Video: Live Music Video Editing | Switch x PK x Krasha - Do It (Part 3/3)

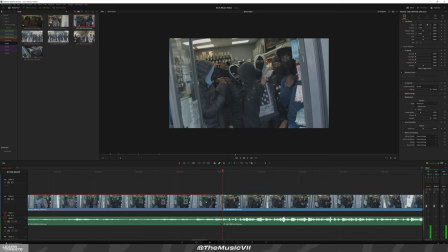Even though this is the beginning, like this bit here was recorded for the intro, we can use this for this part of the hook because it makes sense because it's the hook.
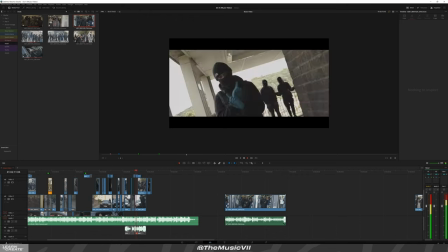The hook's the same thing.
Bro, I'm trying to do two. Wave cap, bro, wave that, shave that, and then lay back, bro, wave that, wave back, and then spray that.
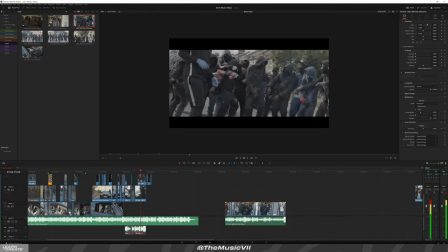All I know is do. I'm trying to do two in. Lay back, bro. Bro, wave that, wave back, and then spray that.
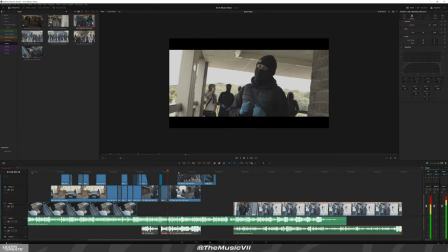That bro slap that in straight for a snapback. All I know is do it. I love it.
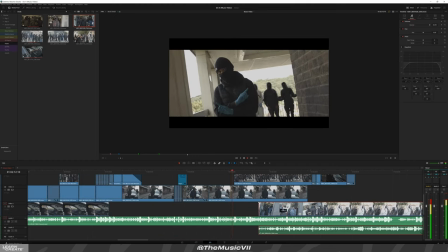I mean aim for his wave cap, bro. Wave that, shave that, and then lay back, bro. Raise that wave back and then spray that.
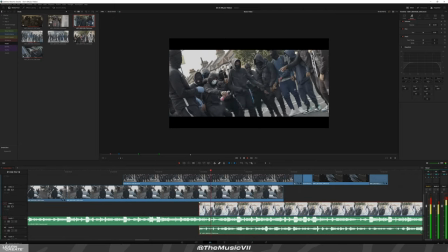Don't leave me. All I know is do it. I love it. Leave it.
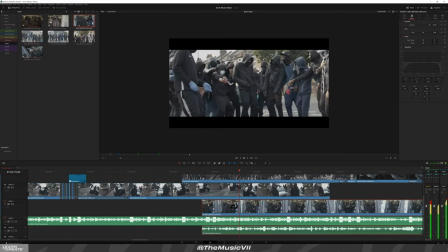That wave back and then spray that. All I know is do it. Don't leave me.
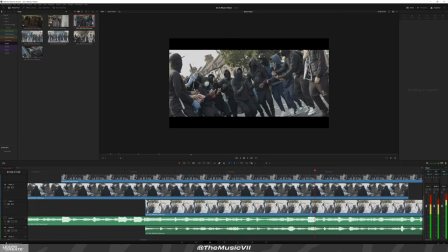All I know is do it. I love it. Leave it white tee ruined.
You know, I might include some of the actual audio from the thing. A lot of people like that.
Whip man down, I'm trying to see fluids.
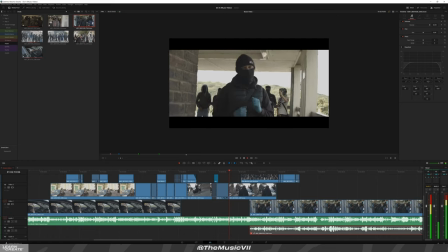Get back round. Slap that aim straight for a snapback. I mean aim for his wave cap, bro. Wave that, shave that, and then lay back, bro.
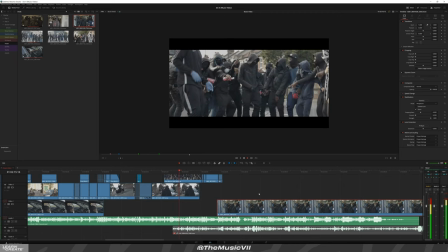Raise that wave back and then spray that. Don't leave me. All I know is do it. I love it. Leave your white tee ruined.
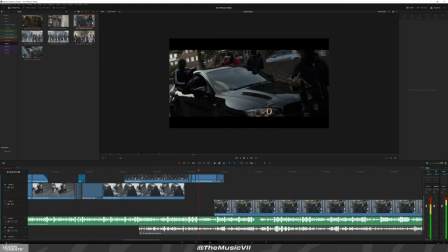Whip man down, I'm trying to see fluids. Get back round. I'm trying to do two in. Bro, I'm trying to do two. Fuck that, I want all of the gang.
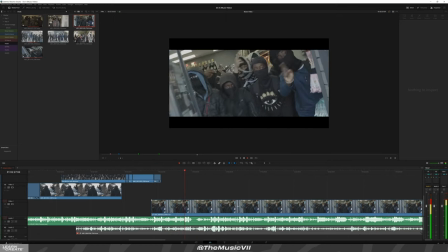Bro's in a ride and he's stealing a bang. If I slaughter them, man, you want war with the gang. All I know is do it.
Makes sense to do it on the second part there, so I need to find some clips that I can use possibly for here somewhere.
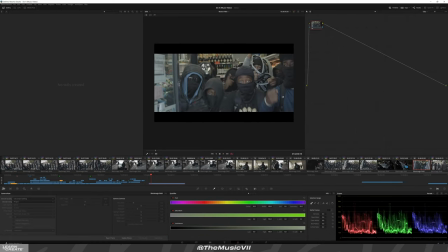Love it. Leave your way.
And then here I'm just gonna copy this clip here, use that the color correction there,
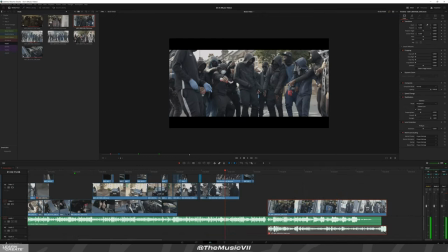and then yeah, let's look for some more clips we can use. Slow motion shots. drone shots as well.
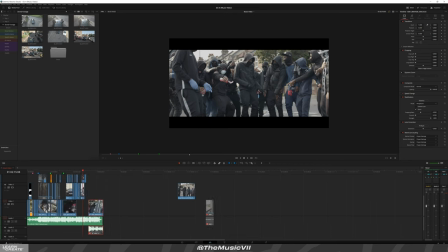You know what, let me actually get the, because I recorded the full drone shot, but because there's no audio, it can be hard to sync up, so I think we can use that, but let's for now just use these ones first.
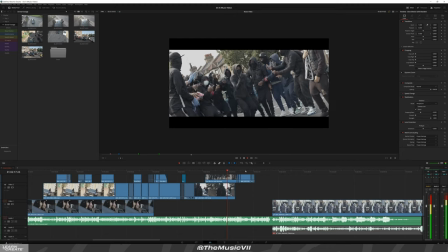All I know is do it, I love it, leave your white tee ruined with you too. Fuck that, I want all of the gang.
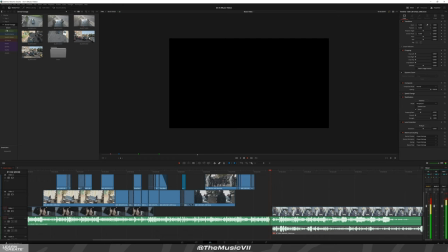Bro's in a ride and he's stalling a bang. If I slaughter the man, he won't war with the gang. All I know is do it, I love it, leave your white tee ruined.
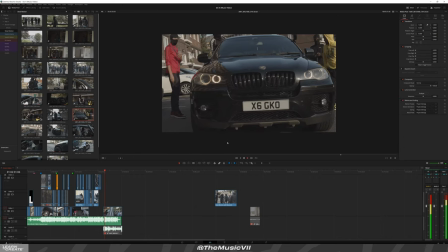Let's get some of this one here. This works here.
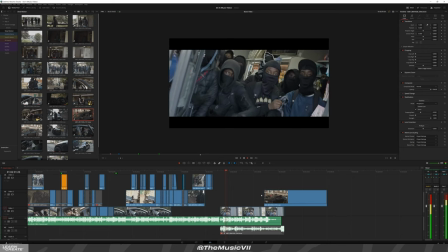Ruined, wet man down. Bro, I'm tryna do two.
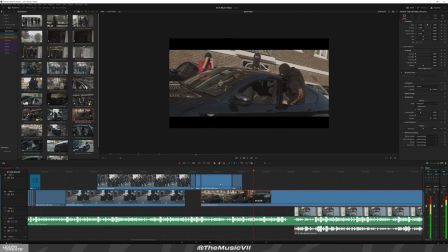Fuck that, I want all of the gang. Bro's in a ride and he's stalling a bang. If I slaughter the man, he won't win.
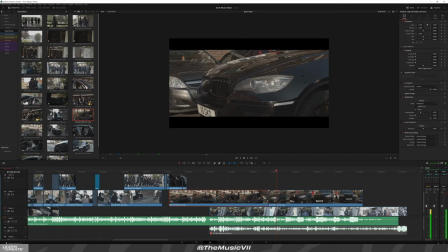Wet man down, he won't war with it.
Okay, cool. That looks cool.
That I want all of the gang. Bro's in a ride and he's stalling a bang. If I slaughter the man, he won't war with the gang. All I know is do it, I love it. Leave your white tee ruined. Wet man down.
Now I'm gonna cut it.
Bro's in a ride and he's.
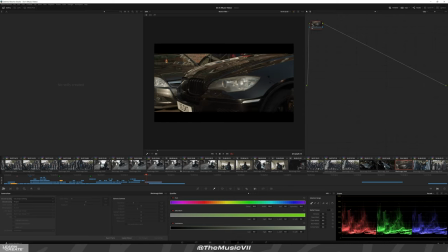Let me get the color. Let me color correct quickly, and then after I've done some of that, I could just clip it in a sense.
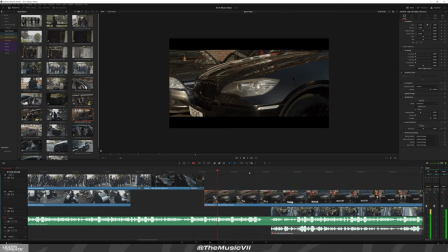Bro's in a ride.
When the clap comes, I take it to another part. This bit here. Bring it over here.
All of the gang. Bro's in a ride and he's stalling a bang.
Then when the kick comes again, all I need to get a better shot.
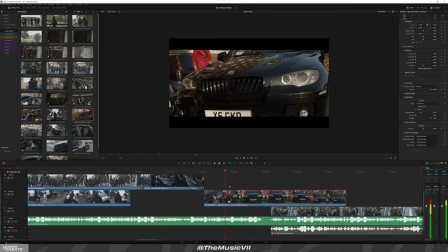I want all of the gang. Bro's in a ride and he's stalling a bang. If I slaughter him, man, he won't war with the gang.
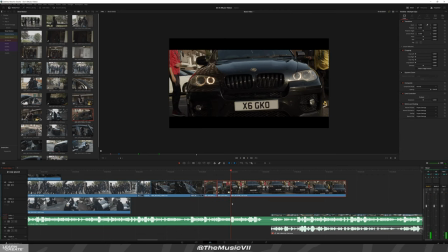And then this here, because it's slow motion, I'll make it fade out as well. To here. Something like this. Let's see if it works.
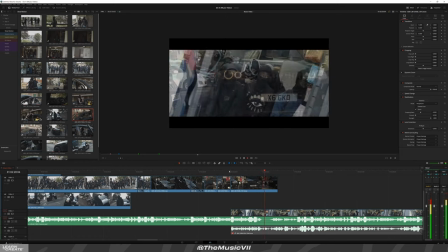Bang, if I slaughter them, man, he won't war with a gang. Bang, if I slaughter them, man, he won't war with a gang.
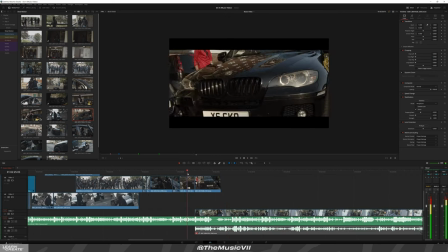All I know is do it. I love.
Nah, it's too much silence. I mean, too much pause. None. There's no movement as much.
And he's stalling a bang. If I slaughter them, man, he won't war with a gang.
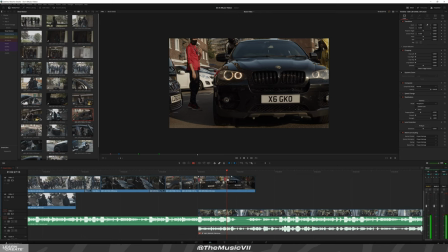So this bit here. Change that up there.
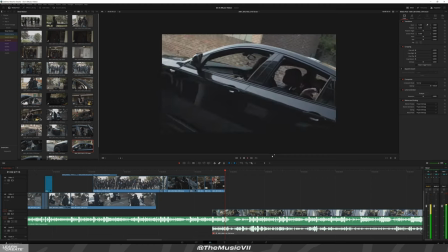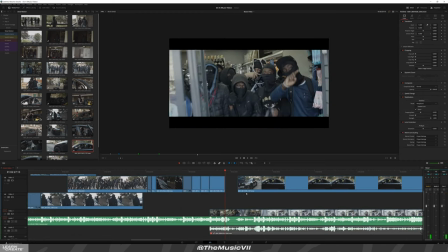Might as well include this shot here. And then.
Man, he won't war with a gang.
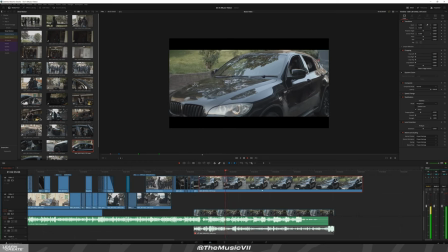All I know is do.
Yep, this shot here.
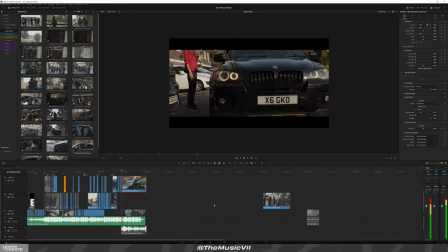Bang, if I slaughter them, man, he won't war with a gang.